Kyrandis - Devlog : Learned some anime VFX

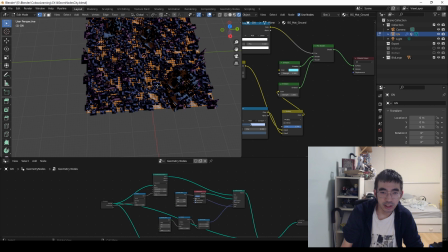30:31 And what happens here is essentially that each vertices controls like a grouping of spawn of x buildings in a collection a collection of three structures so each
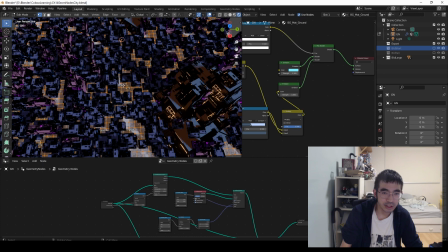30:43 there's like three three building collections of cubes and
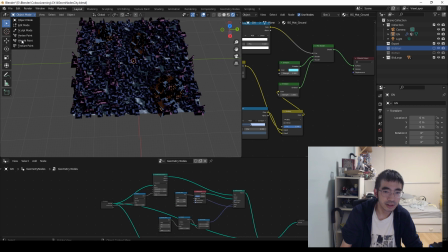30:49 essentially it'll choose each vertex here whether or not to spawn and the other thing was like it
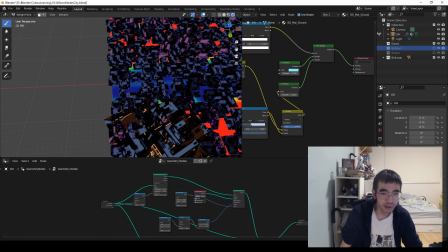30:55 was weight painted in order to showcase like which areas should spawn
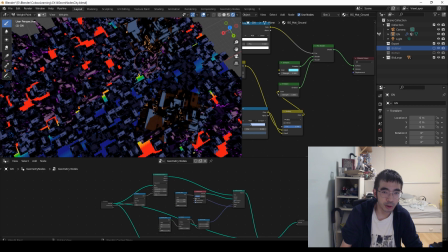31:00 a certain building or not and this blue area that's painted to zero
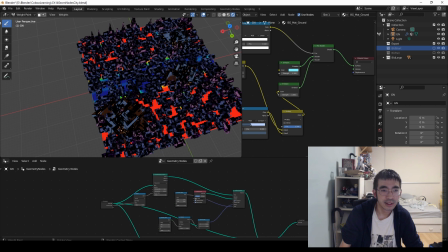31:05 doesn't spawn any of these purple buildings so that was to control like some sort of order within the randomness and that way the plane the rocket would fly through that area without having to collide with an object or needing to dodge an object so i could actually have a better rough sketch of an animation to how it was going to
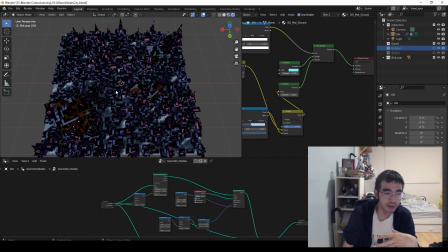31:24 move through that trajectory and that traversal of this path without having to like constantly configure the randomization until there was a
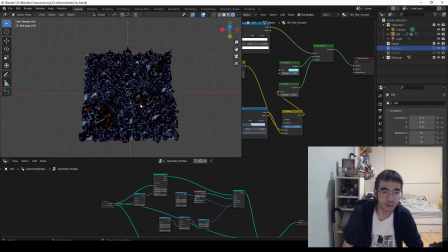31:32 configuration where there was like no buildings in the middle which would be really hard to do because it's going to randomize equally across so
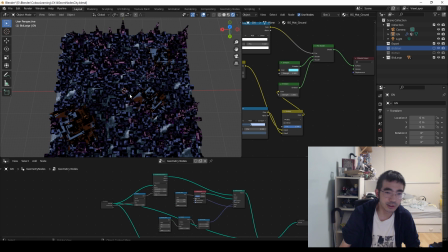31:39 very likely there would always be a structure in the way and then if i had to change the scene entirely i had to reconfigure it so this was a
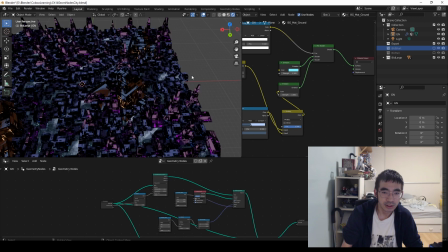31:44 good way to actually add some order into the chaos which i thought was interesting the other thing was also making sure um the
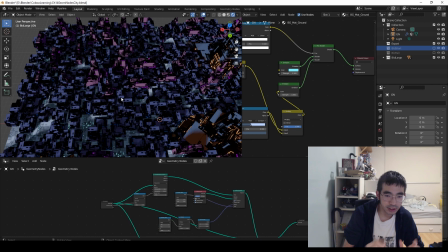31:53 buildings rotated like 90 degrees was actually doing some math and having them uniformly rotate 90 90 degrees because at At first, they would just randomly rotate however they wanted.
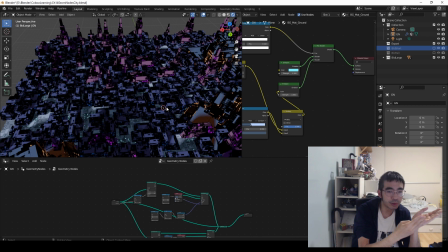32:05 But then it was affixed to a 0 to 3 integer, so 1, 2, 3, 4, for four different segments or four different numbers. And then that's multiplied into rotation radians of pi divided by 2. So that essentially translates to about 1.57 or something like that.
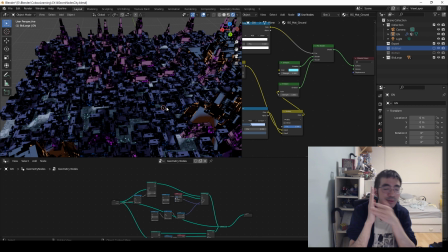32:22 And you just multiply that against their z-axis vector so that essentially when they are looking into that number on the z-axis,
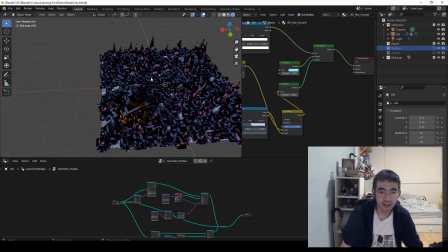32:33 it'll rotate in 90-degree fashion by RNG so that the texture on all the buildings,
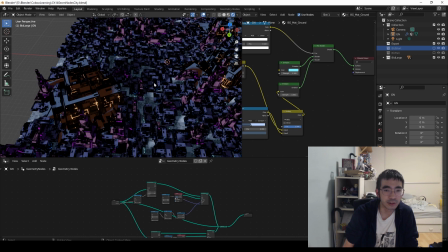32:39 which is the same texture as the floor, it's all looking different rather than uniform. Because if they were all uniform, the scene wouldn't look as developed.
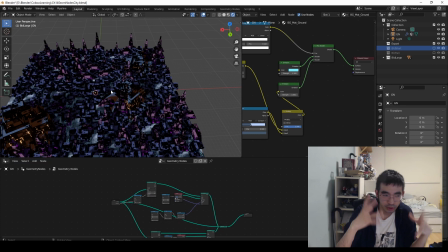32:50 It would just look like it's just some kind of static structure where everything was uniform and only some rotations were different.
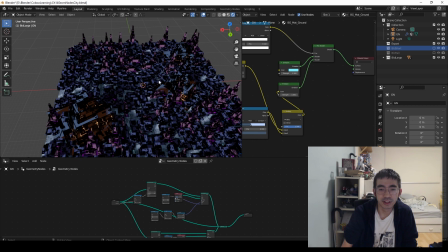32:56 So this was a good way to really change the randomness in the scene to all looking organic, essentially.
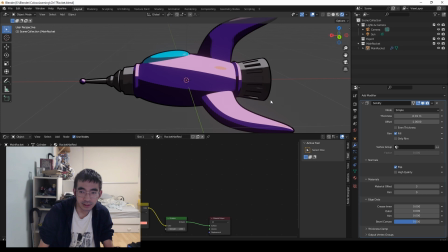33:05 So for the rocket here, it's just like simple shapes as well, too. But it utilizes similar concepts of the materials.